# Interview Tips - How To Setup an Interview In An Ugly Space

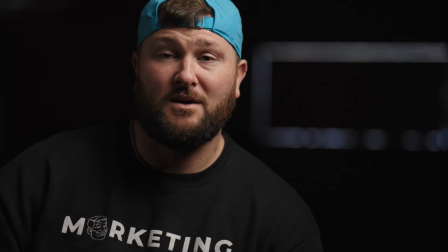12:23 And then the echo stopped. So like super, super echoey. The only option to have it sound good is a lav.
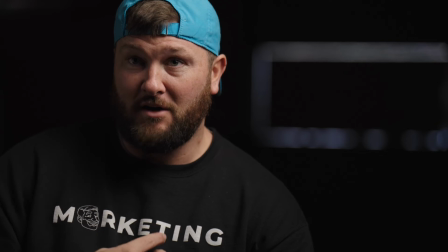12:29 I have a lav on my shirt. It's literally
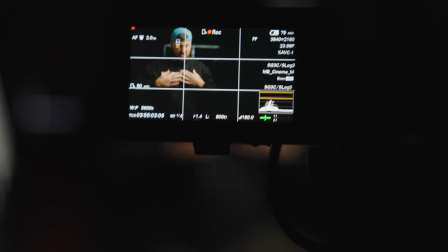12:34 taped in there directly to my sternum right here.
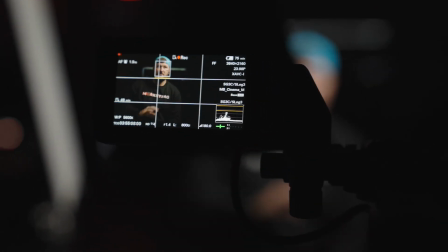12:40 And that's gonna help kind of give us almost like a thing to help get rid of some of the echo, and really that's gonna make it sound as good as we can possibly make it.
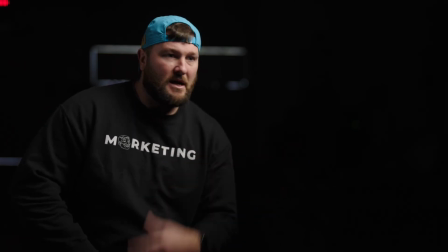12:51 But from an interview setting, this is about as good as we can get with an ugly place.
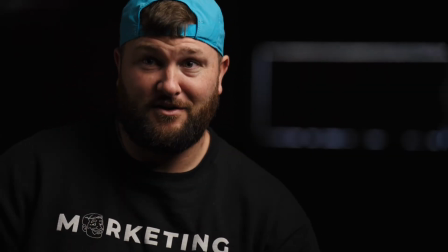12:58 You've got it dark, you've blurred out the background,
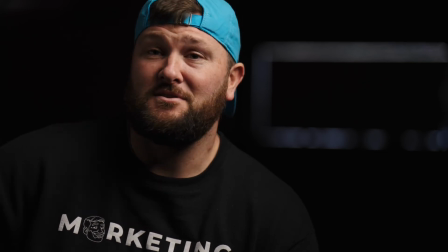13:01 and this is kind of the best possible option you can get from not moving anything around. One light, one bounce, and that's it. In a perfect world, we'd probably have some sort of hair light to help separate us from the background, but the subject does stand out really, really good, and you can tell when you're looking at this, this is the person that I'm supposed to be looking at. It looks nice and cinematic.
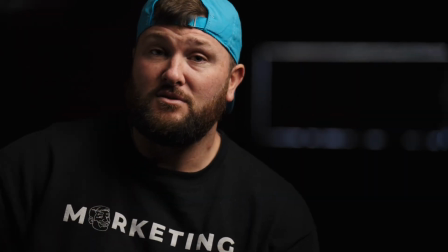13:25 You got camera one, you've got camera two, and you have two different cuts that you can do that's gonna make it look nice.
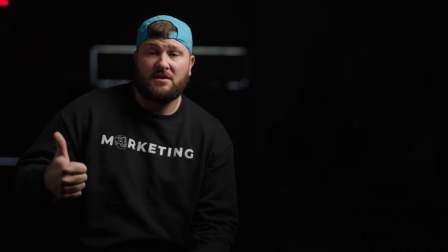13:31 So just a quick recap. First thing we did is we looked at our area.
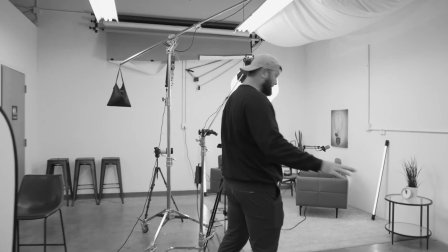13:36 We tried to figure out where we had the least amount of clutter in the background, and then we started to get as much depth as we could from the background.
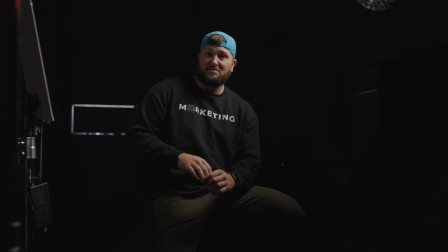13:44 Lowered the aperture as much as possible to get as much blur as we possibly could,
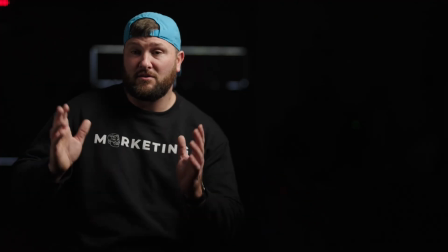13:48 and used the longer focal lengths on our camera to make sure we got as much compression, which also gives you a blurry background. The next thing we did was turned off all of these lights.
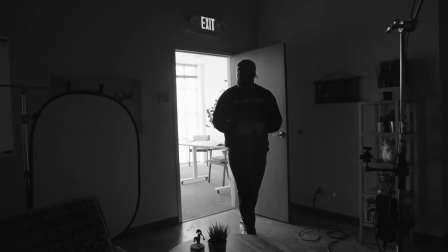13:59 We made sure that the lights were completely off so we could put in the lights that we wanted to get them directional.
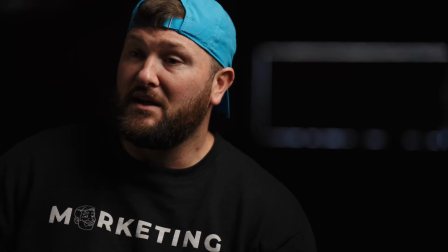14:04 That way we didn't have to worry about anything moving around, and we could get it as black and dark as possible so you can't see anything.
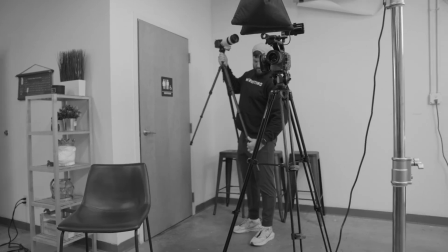14:11 The next thing we did is we set up our cameras on the correct angles. We moved them around a little bit.
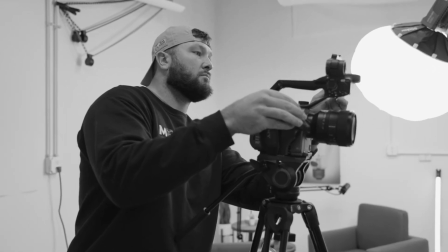14:16 We didn't show it in the shots here, to make sure that when I'm giving this interview look,
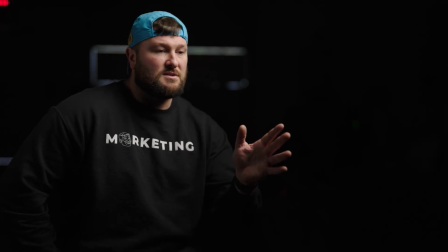14:23 that it looks good in the camera every single time when we cut from cam A to cam B.
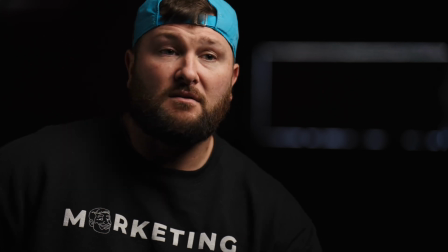14:30 And finally, we looked at audio,
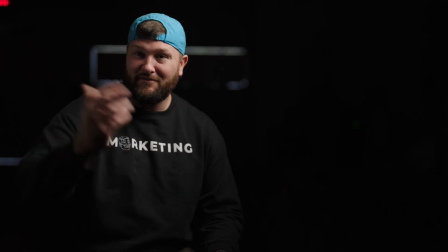14:33 but our audio was already set up because it was on my chest already for the shot over here for the behind the scenes.
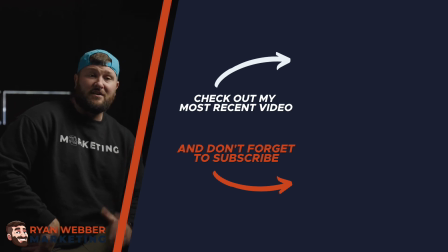14:40 And that is it, guys. Those four things are gonna help you take an ugly looking warehouse with overhead lighting to a good looking interview setup that looks cinematic and something you're really proud of to show to your clients. So if you got questions, let me know in the comments, subscribe to the channel, and we'll see you in the next video.